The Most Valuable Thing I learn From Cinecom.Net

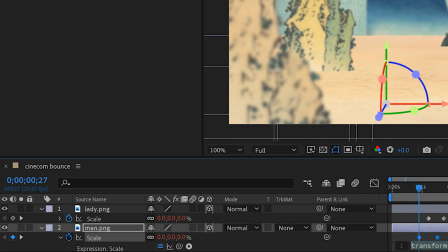4:07 We're going to Alt-click on the stopwatch and Command-V to paste the expression in there.
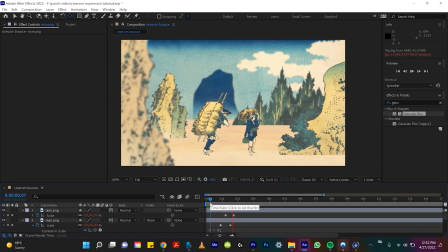4:13 Now if we watch it back, we have our man and our lady bouncing into our scene, and it's very satisfying.
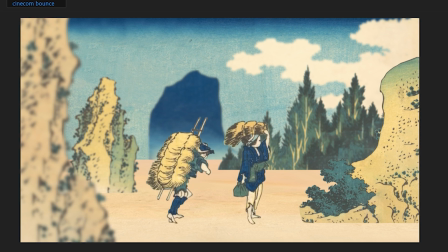4:20 Let's watch that again. Love that. Doink, doink.
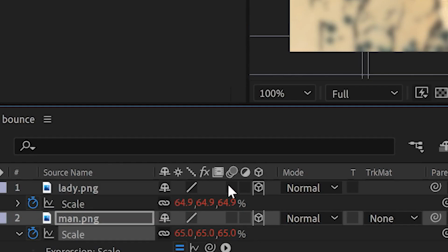4:26 And to add some extra pizzazz, you can check the motion blur box on your After Effects layers.
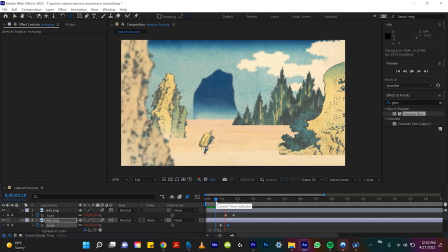4:33 So as they come in, you have some nice, satisfying motion blur that you can see happening in real time here.
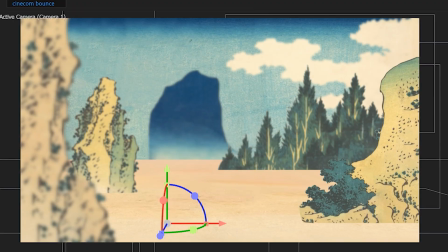4:39 Boop, boop. All right, perfect. We have the people coming into the scene.
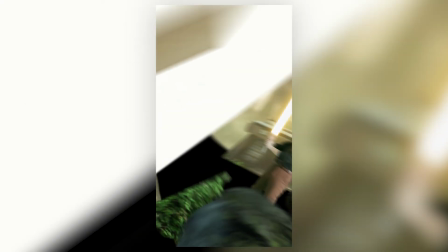4:44 Now, let's do a rotation one that I like to use in my iconic photo animations where people spin into the next photo.
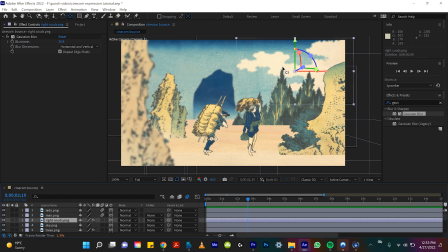4:51 So, if we want to use this expression on this cloud and rotate it,
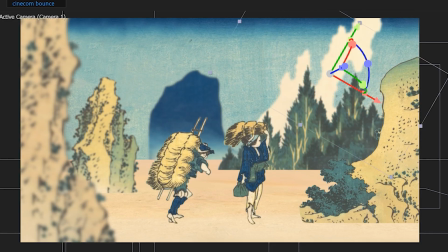4:57 What we don't want to do is rotate it like this, because then we will always see that it's in the frame.
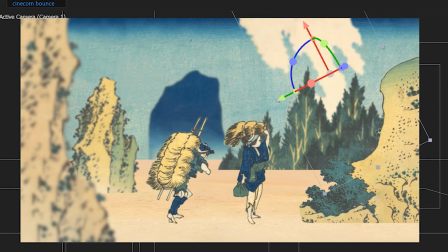5:04 There's no reveal if it's being rotated.
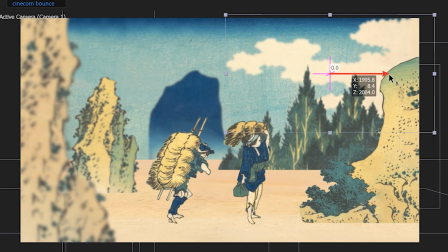5:06 So again, we have to hit Y to grab our anchor point tool and take it outside of the frame, like way far.
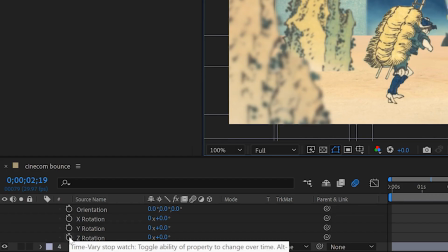5:15 And let's create a keyframe for Z rotation.
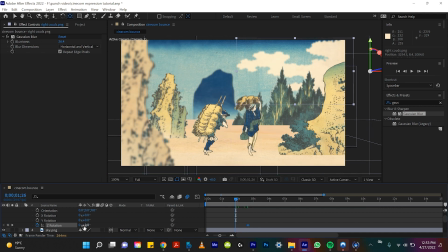5:21 Come back a few frames and let's just crank the Z rotation out. So if we watch that back without the expression, it just kind of rotates in really fast, very ugly like.
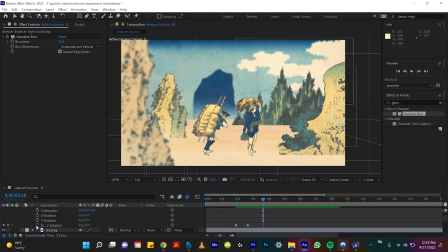5:39 So if we alt click on the Z rotation and command V the expression in there, watch how satisfying it's gonna look. And now with the cloud animated, bam.
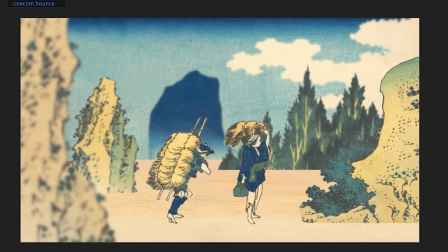5:52 So you can see how this expression can be used in different like transform properties to just make the entrance really satisfying.
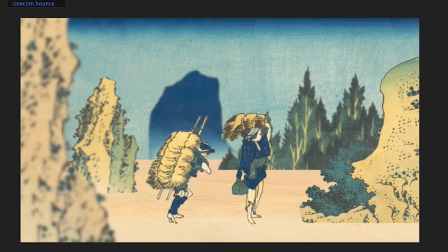5:59 You having things bounce in, little wiggle. You have thing rotate in, little wiggle. It's all super fun. And now I'll do one with position where we slide in the trees from stage right to stage sort of right, but mostly center.
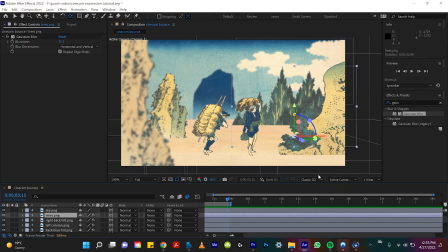6:15 So again, we have the trees. This one with the anchor point, you can actually just leave it wherever. So I'll just put the anchor point right here in the middle, and I'll hit P to drop down to position and just make, oh, siren.
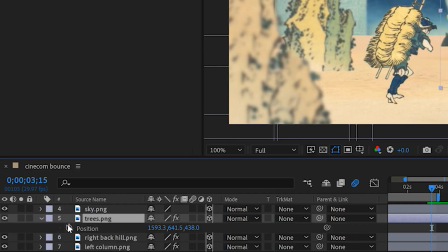6:28 I'm just gonna full send it. So once we drop down position for trees, we can make our keyframe, because this is where we want the trees to be, you know.
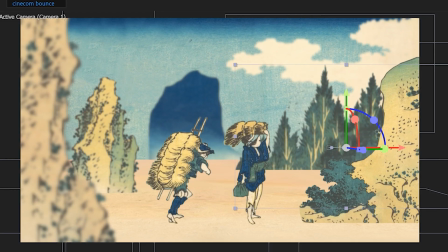6:37 So before that keyframe happens, we move it out of frame.
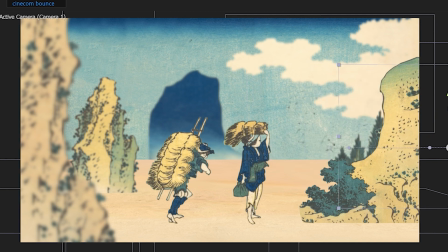6:43 Just like that.
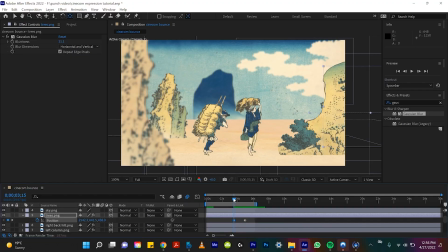6:45 So we can watch that back and see that the trees are just coming from right to left into the center of the video. So I'm actually gonna bring those keyframes closer. That looks good to me, but of course it's so ugly that it stops so abruptly.
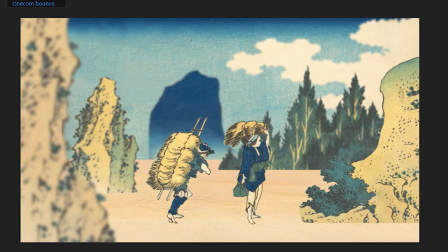7:01 Like if I was a client watching this and your 2D animation stopped that abruptly, fired.
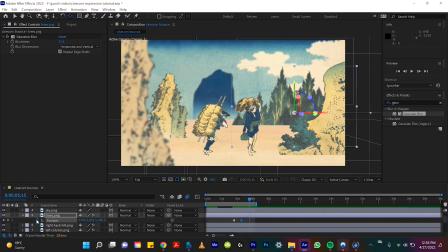7:08 And so what you gotta do is alt click on the position, command V, get that expression in there, and bam, watch how sick the trees are gonna look.
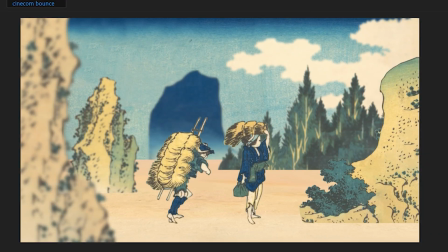7:18 And just like that, bam, wiggle trees. I actually think I wanna make that faster.
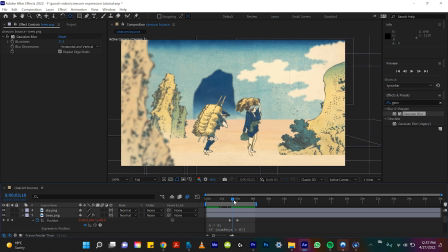7:27 And maybe the trees kind of come in right as the cloud does. Just to add some extra momentum and some pizzazz there. And all together, we have the people popping in, the cloud rotating down, and the trees bouncing in. Oh, it's so satisfying. I am a little hoe for this expression.
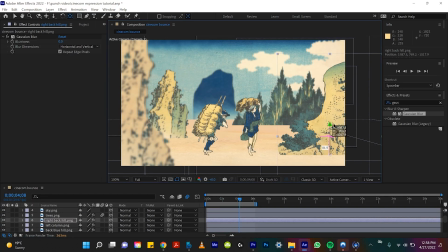7:50 And then I'll just have the three other mountains scale up. Oh gosh, what did I just do?
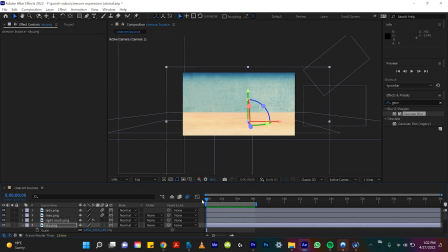7:55 And then quickly, I'm just gonna do all the other mountains. Okay, so now I quickly animated all the other mountains to pop up with this expression.
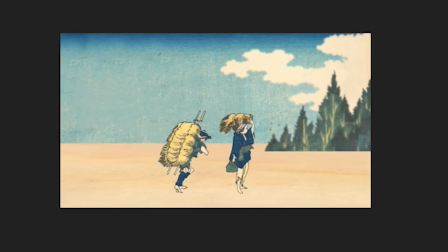8:03 And so this is just my final example to show you how cool it is to use this specific wiggle bounce expression with like motion graphics.